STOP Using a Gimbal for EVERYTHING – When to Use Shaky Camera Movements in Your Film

So you got a gimbal and now you use it for everything to get those nice, smooth, cinematic looking shots, but you need to stop because it is killing your storytelling. Hey everyone, Camber here, showing you how to use your camera to make good videos. So if you're new, consider subscribing and also joining my private Facebook group where you can get more personalized help on your filmmaking journey. Now, don't get me wrong,
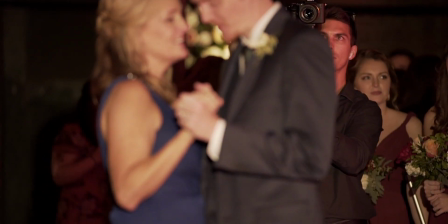gimbals are awesome and I love using my gimbal and I use it a lot. I remember when I got my first gimbal and I thought I would never need a tripod,
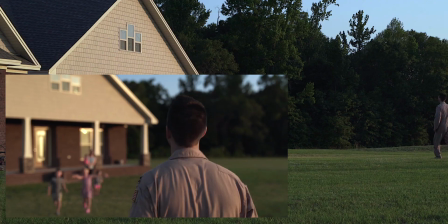slider, shoulder rig, or any other gear for stabilization again. I mean, without it, I wouldn't have been able to get these shots that turned out great in my last short film.
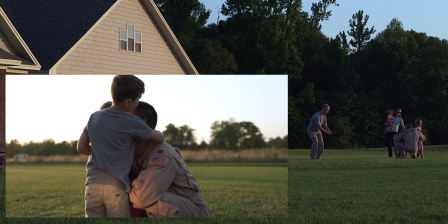But having those really smooth, stable shots isn't always what's best for your story.
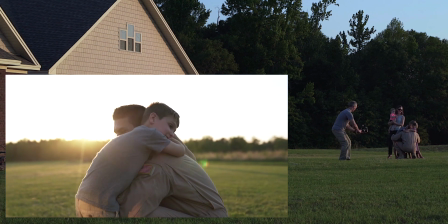Sometimes you need something like this. It took me a while, but I finally realized that not every shot needs to be stabilized, and it actually gets boring using a gimbal for everything because then all your shots start to look alike, which then really starts to kill the storytelling ability of your camera. Take this scene from the Bourne Ultimatum.
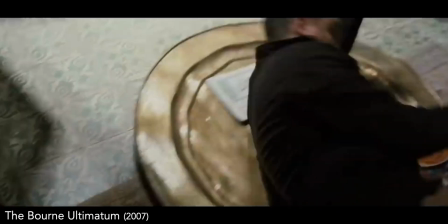If this was shot with a gimbal, the fight wouldn't seem anywhere near as intense.
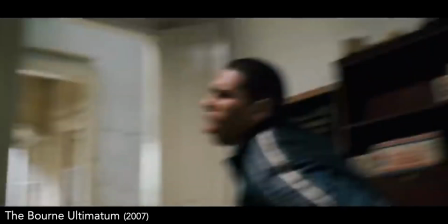In this case, the shakiness and choppy camera movements actually add to the chaotic and intense feeling of the scene,
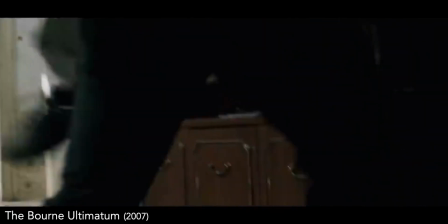and it works to make the fight feel more real. I used to hate any shakiness in my footage because I didn't want people to feel dizzy or disoriented when watching, but sometimes using the camera to give a disorienting feeling can actually be helpful in action or fighting scenes.
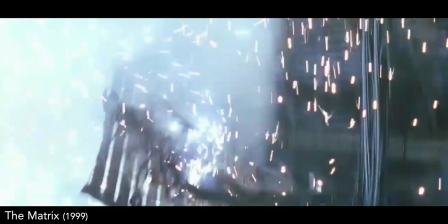Or here in The Matrix, when Neo has to quickly get out, we see a fast,
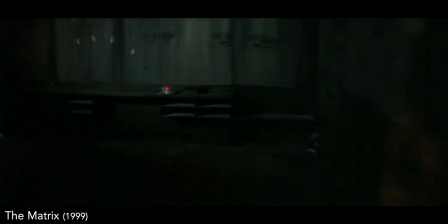shaky first-person view that helps to intensify the running out of time feeling of the scene.
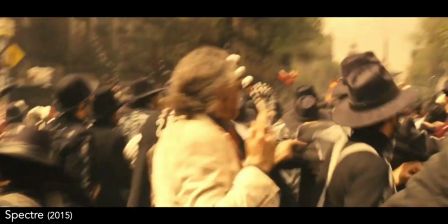And here's a great example in Spectre of changes in camera movement.
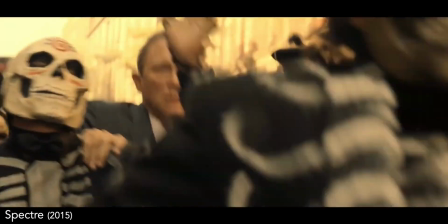When James Bond is chasing the bad guy through the huge crowds, the movements are very shaky, enhancing the chaotic feel of the chase.
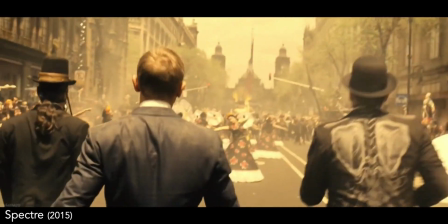But when they break out into an open area and don't want to draw attention,
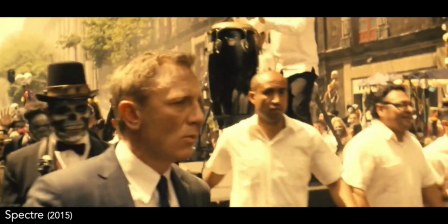the shakiness decreases and we see much steadier camera movements until the chase starts back up.
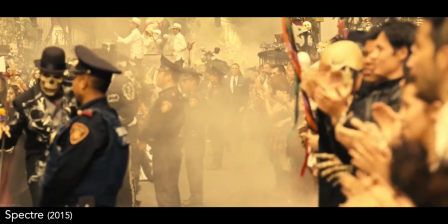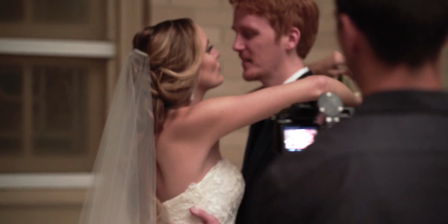So go ahead and use your gimbal if it makes sense for what you want to accomplish for a certain mood or feeling in your story.
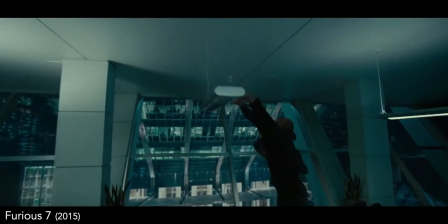But also don't be afraid to make things shaky and disorienting if that's what's better for that part of your story. So don't stop using your gimbal, just stop using it for every shot that you do. Instead, think ahead of what will work best for your story and then craft diverse shots to help better tell that story with your camera. And if this video was helpful, please help me out by leaving a like, subscribe if you haven't, and I'll see you soon.